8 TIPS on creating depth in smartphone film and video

Hi everyone, today I'm going to show you how to gain a huge amount of depth in your smartphone filmmaking and video creations with just your smartphone and ND filters, no gimbal whatsoever. Now with a lot of smartphone filmmaking and video creating, images can look very flat and a bit plain,
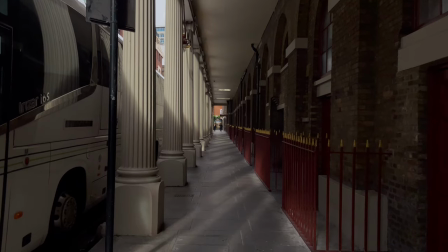whereas with these eight tips I'll be sharing with you today, your audience are going to feel a lot more immersed in your shots, it's going to look a lot higher budget and it's going to create something that really has a film-like quality to it. And I guarantee there'll be tips in this video that you have not heard in other smartphone filmmaking channels.
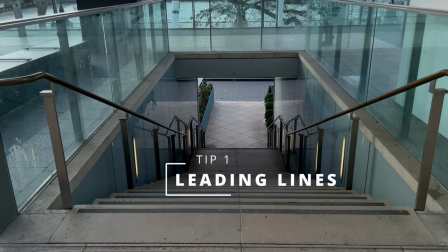And the first tip is leading lines now what are leading lines well if you look at this image here and you look at the path the red bollards
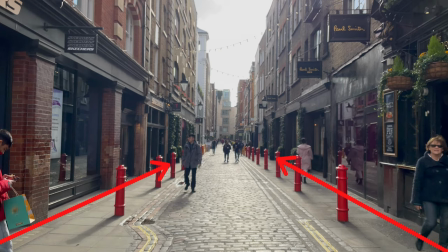the rooftops of these buildings they're all pointing us into one direction and that's the area right at the end of this shot so it creates
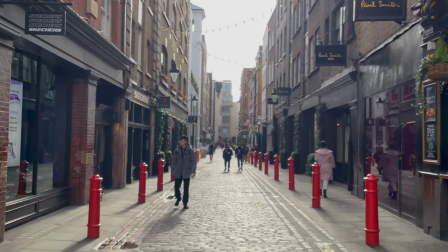a frame at the end and it guides the audience's eyes from near the camera a shallow depth of field to a deep depth of
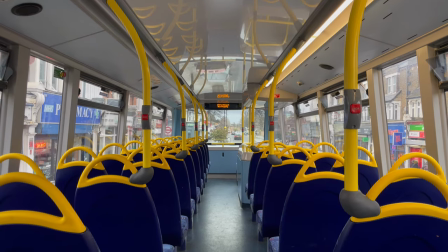field and that is really going to give you a huge variety of depth of fields to use and you can use it for a dark passageway at the end
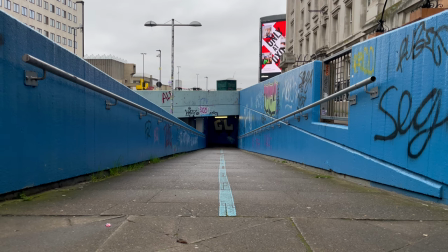like in this shot with straight lines creating something a bit more moody you can have them not so straight lines with a light at the end
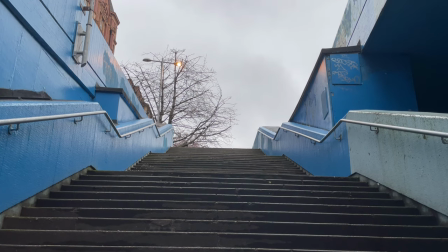of the pathway so maybe it's a bit more of an uplifting area or a scene that you're creating a documentary film or vlogging and you can use
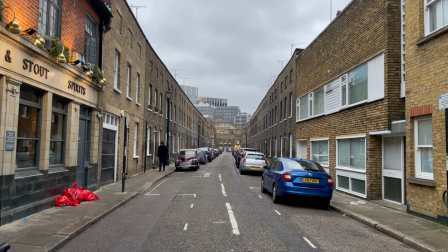this anywhere at any time and you'll start to see leading lines everywhere you look whether it's in cities in parks in forests these are
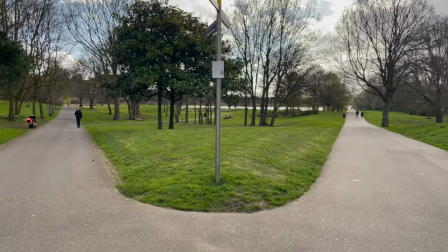great things to use and in this long long path it creates a nice visual as well and sometimes you can even confuse the audience if you've got a pathway
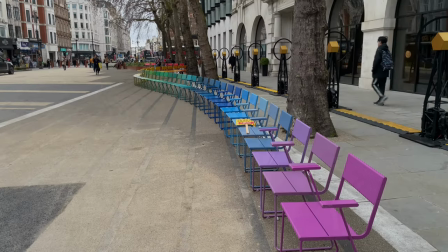like this splits into two and it could be a point for a character or something in your traveling vlogs where you can walk down
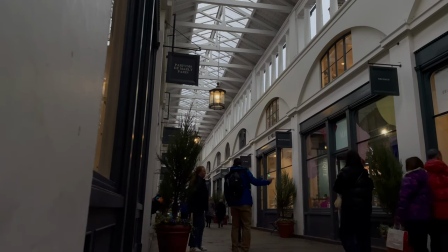you can also see that leading lines don't have to be straight and you can play with different angles as well so get low down looking up at these angles
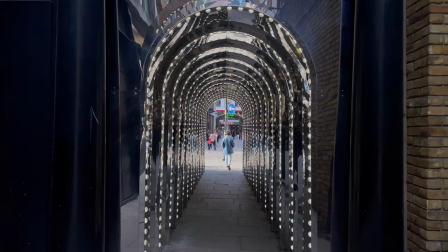looking up at rooftops windows gutterings that kind of thing and in this lit up tunnel here where's leading lines i use this in anxiety train
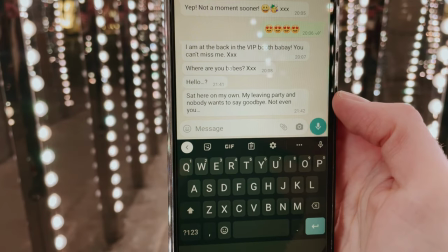to show a pivotal point in the film where the main character decides that she needs to actually face her fears and the whole light changing within a tunnel
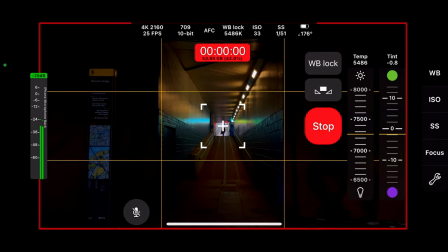really work to that effect now you can use the grid guide as well that's actually in your native iphone app or smartphone app and you can use it from cinema p3 pro camera which i use as well to get the perfect framing and the next tip is painting with available light now this
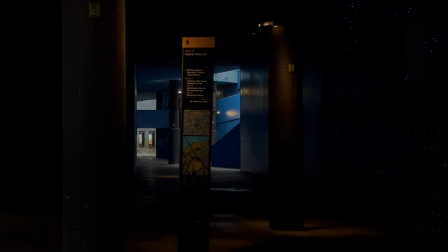is something that people don't really talk about when it comes to smartphone filmmaking but it's really really important technique to get used to and start using in
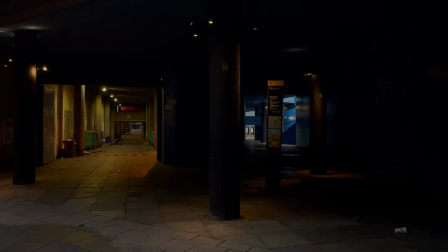this shot here you can see we've got a huge variety of different lightings we've got dark dark shadows we've got the cooler light blue light reflecting
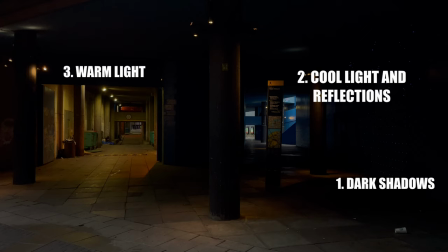off of the stairs on the right the warmer color on the left going down this delivery tunnel and the daylight near the camera creating a real variety
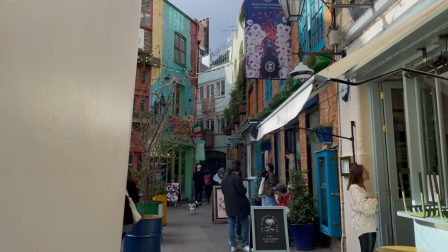of colors which is creating a depth of field now in this shot you've got shadows you've got colors you've got light all of this is really
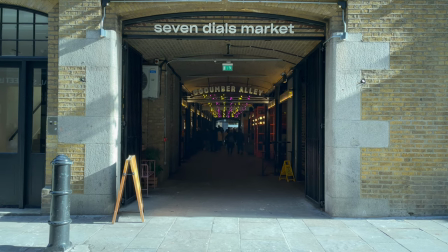adding something magical and in this shot you can see you've got bright daylight we've got a huge variety of different things going on here to
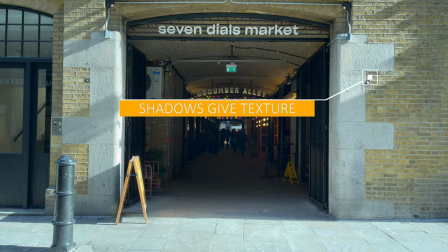create that sort of depth of field where on the right hand side you've got the shadows giving you texture on the right hand side with their different shapes
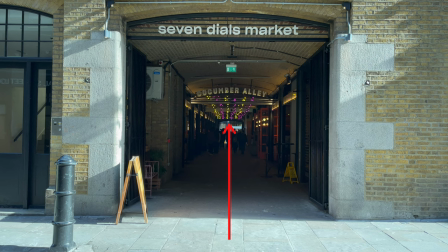you've got these yellow and pink lights going down the tunnel creating a depth of field as well there's a huge variety within these shots
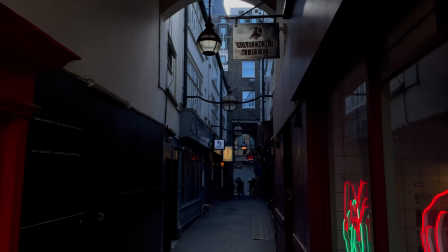that will give you something really special so always be out looking for these kind of things now this shot's got a huge variety as well and a good example
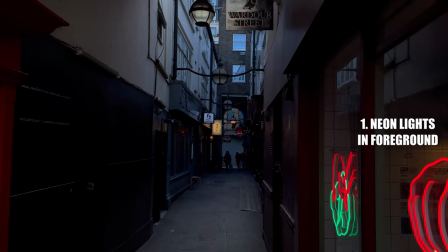of getting a variety of lighting in one shot to create depth and texture on the right you've got neon lights in the foreground creating that initial texture light shadows on the top left where the dark is meeting the light and kind of grading out like that and you've got deep shadows on the
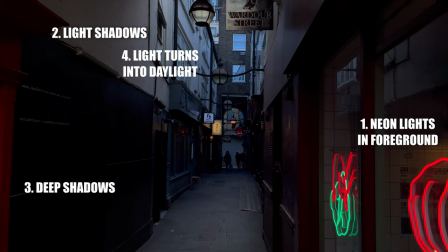near side as well as the far side this is creating a huge variety in this shot and with the light when it turns into daylight towards the end of the shot that's creating depth as well as well as the people at the end of the shot being silhouetted and it's a beautiful shot
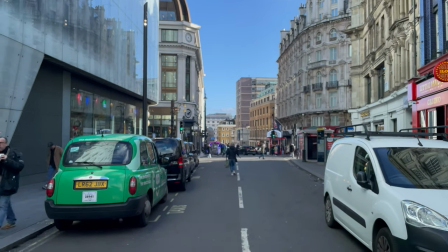so really think about how you're using the sunlight the shadows the lighting from what's around you reflections as well can create really nice
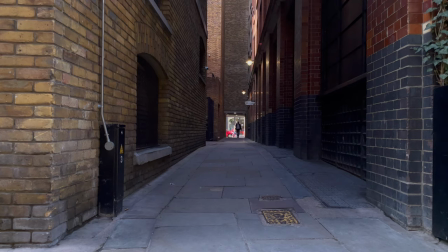looks with the available light this tunnel where you've got really bright light at the end is creating a really unique and stunning look and it makes it look like the
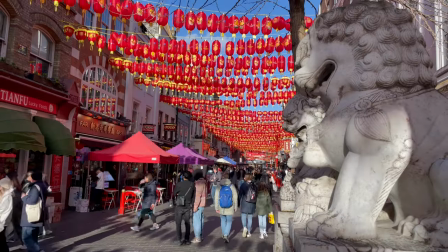distance in the end is miles away creating a really interesting look. My next tip, tip number three is get creative with your foreground.
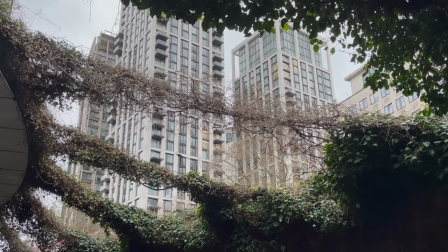Now this is something that gets mentioned a lot in filmmaking channels but I want to go into some extra depth, pun intended, on this technique.
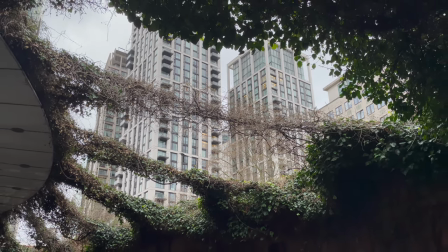Now here you can see with these huge almost skyscrapers behind these branches and wires that have got the vines wrapping around them create nice depth.
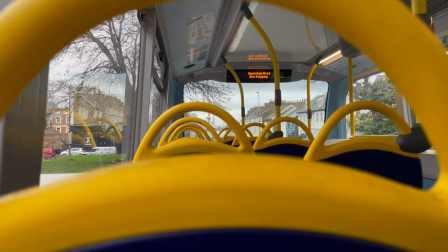Here when you're looking through the seat and you can see the destination in the front that gives you depth as well and getting something in the foreground just makes
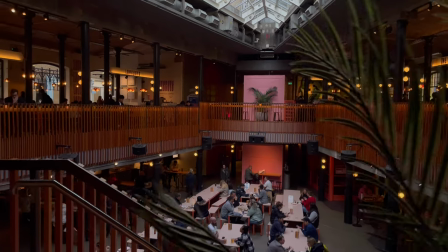everything more interesting and immerses you in the world so if we move behind the plant here you can create a really nice introductory shot
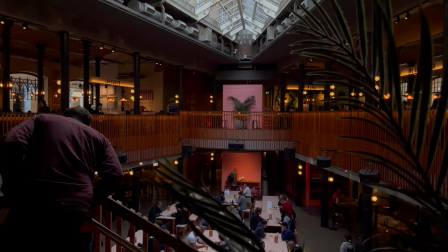an opening shot to a film or documentary whatever you're making could be a music video as well and it just adds so much depth and
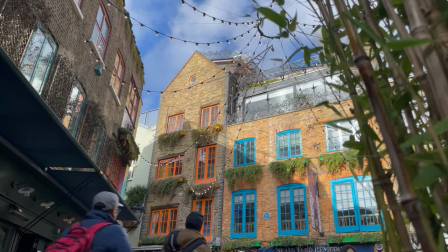class to your shot and really ups the budget and the feel of production value as well now in this shot you can see you've got some plain building
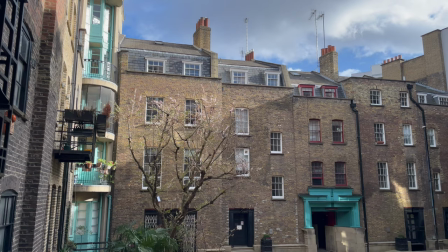some light and shadows playing there but nothing too interesting when we get between two pillars which are in the entranceway to this courtyard you
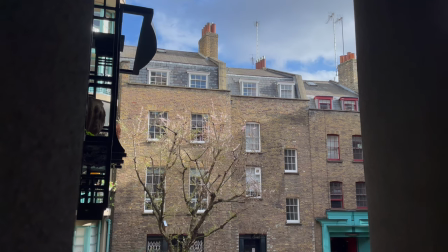can see it instantly gives you a bit more intrigue and makes you feel like you're involved in the world and you're actually walking through it with the camera here
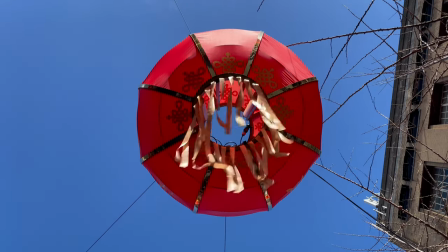you can see the tassels blowing away giving you that depth to the red lantern and the sky obviously is far away tricking your eyes and then you can
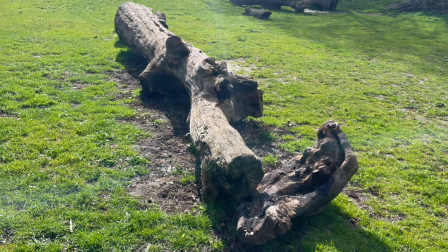use your environment anywhere so look at what's around you look at how you can use them so here we're creating almost a alleyway between these
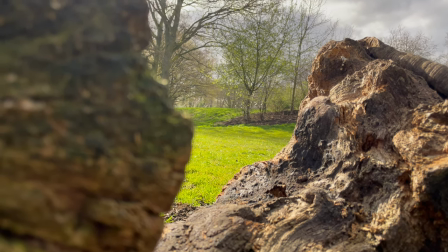two parts of a broken tree stump to create a frame for people to walk through creating extra interest so get really creative with your environment when it comes
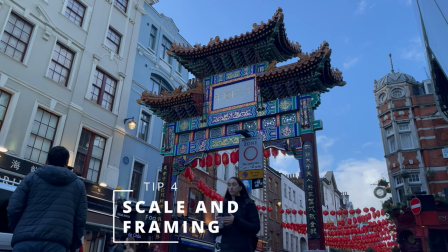to the foreground now one tip i virtually never hear people say is to use scale to your advantage in creating depth now here you can
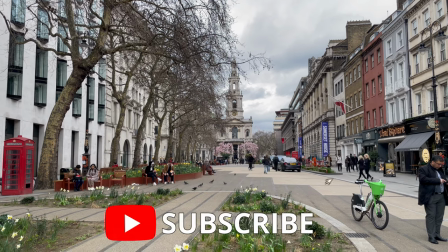see this cathedral at the end of the pathway looking really big obviously it's taller than the buildings around it but you can make it look
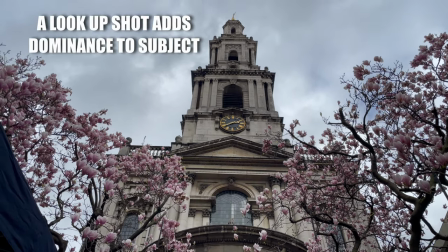much much bigger so a lookup shot adds dominance to a subject and that's what you want to do in a lot of your shots to create that kind
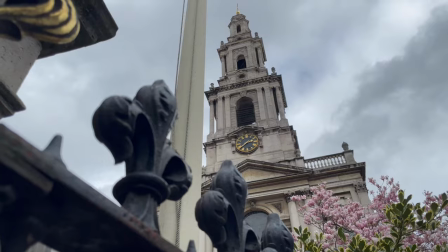of powerful feel and you can make anything look much more powerful whether it's a person a subject an object a building just
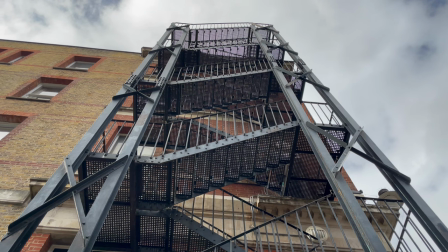by leaning down and looking up at it and then you can start to mix in the foreground as well to create a higher budget feel now these stairs look huge at
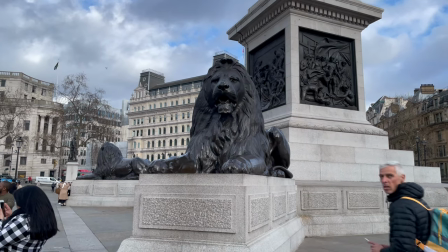the bottom and get smaller to the top creating that depth of field as well creating that scale this line here looks large but when you actually get
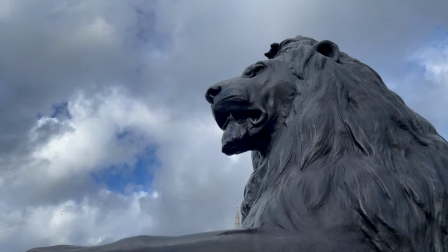closer to it it looks even bigger and when you change the angle on the framing you can make the buildings next to it create that even
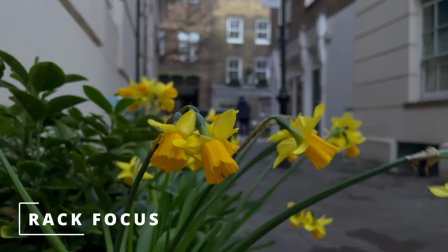bigger feel for the subject in the foreground tip number five on creating more depth in your smartphone filmmaking and video creations is to rack focus
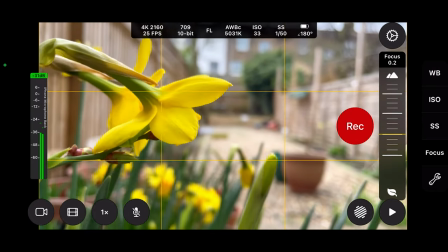so racking focus is essentially when you have the focus in a shallow depth of field like this where your subject closest to the lens is really nice and
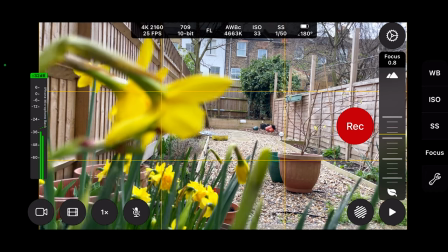clear in view and focus and then you rack focus putting that focus away to deep depth of field or deeper depth of field to whatever you
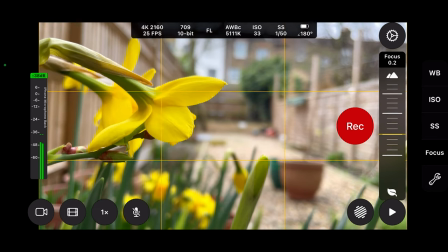want to create that sense of depth as well now this is a really good storytelling technique regardless of what you're making with your phone because you can
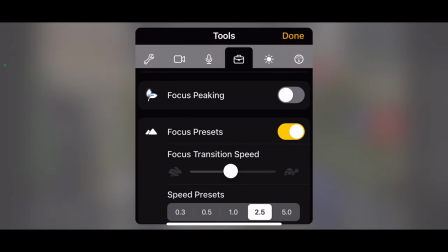bring the audience attention from one thing to another just by racking the focus so here we can see in cinema p3 pro camera i can actually
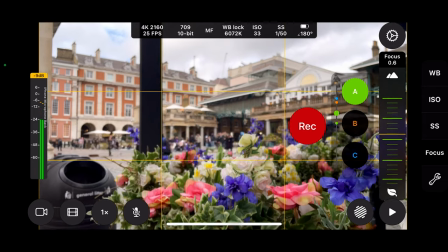rack focus in an automatic way by creating a pre-made focus pool so i just choose what my point a is going to be and then leave
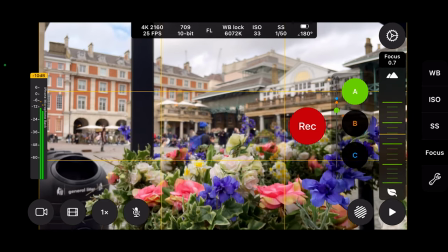that alone so it's selected i can then go and choose my point b and point c and by tapping one or the other it actually racks focus
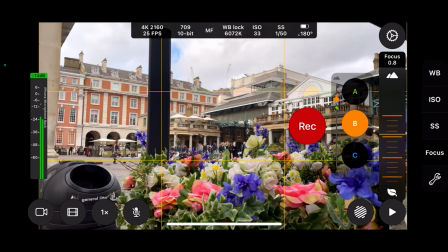automatically so you don't have to pull up and down on the actual dial you can just set up the automatic focus pull press one button and
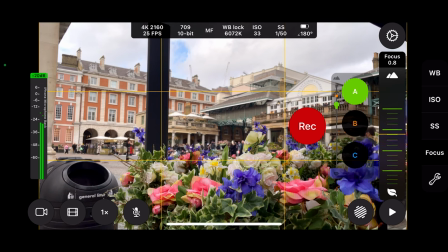it's all working for you you can use this in film it pro as well and i know you can do this with bscan that has a really good automatic focus pull system
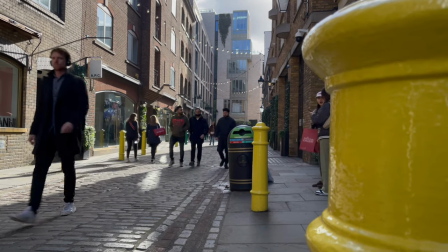too so really you're guiding the audience's eyes through all these techniques to where you want them to look at so first
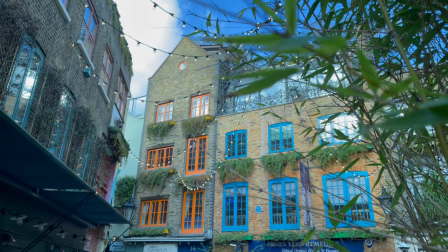we've got the plants here in the foreground rack focus to a deeper depth of field revealing a building where maybe someone's walking past and i
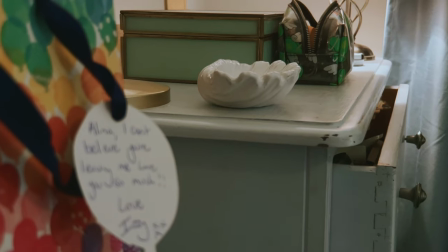use this in my short film anxiety train as well to reveal that the main character has left something very important and it's a pivotal part of the story
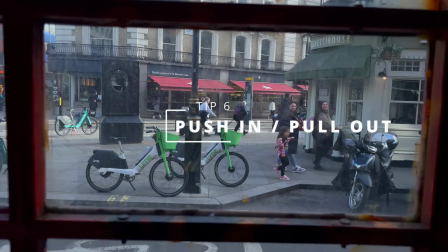tip number six is using a push in or pull out movement with the camera now this is something that's really interesting used to create
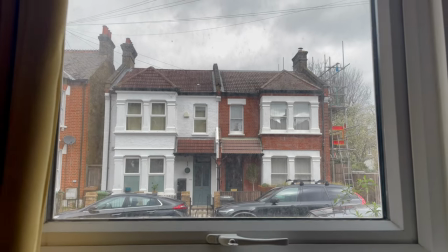depth so you can make the audience think they're seeing through the eyes of a person or a subject when really actually when you're pulling out you're revealing the whole
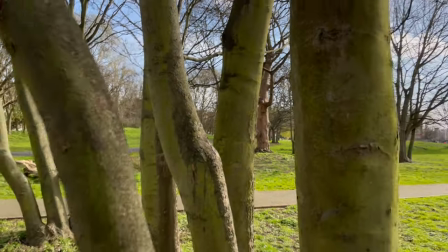location and it's tricking the audience into believing something that maybe they're not actually seeing for real here pulling back through all these trees that are
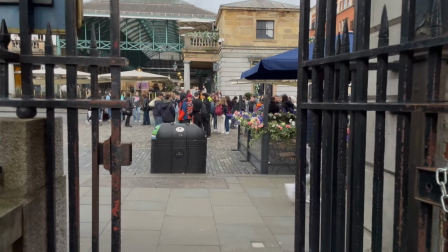coming out creates a huge sense of depth and things passing past the camera lens are always going to create an extra sense of depth anyway so it's a
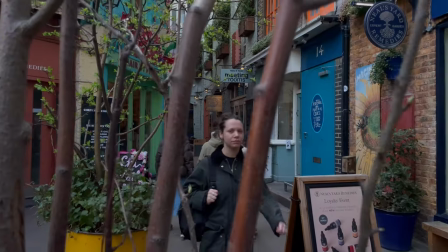really good technique to reveal things to hide things and to create that little bit of extra interest for the audience and again you're immersing the
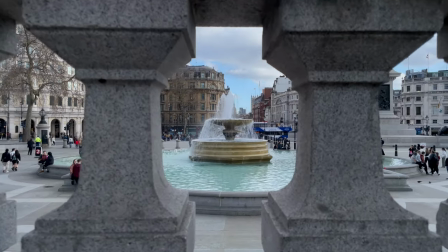audience in the world that you're creating now here you can see we're actually revealing the waterfall bit by bit as we come through these pillars and it just
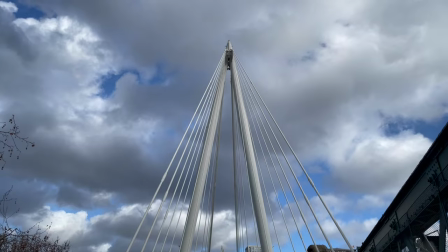adds something again a bit more high budget for your shots and it just makes everything feel a lot more unique and interesting than simply having flat shots
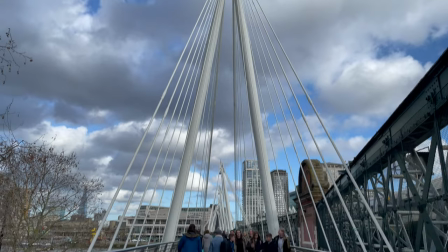all the time creating something that looks okay and it can be used for sure i've used them but it's just really good to get a variety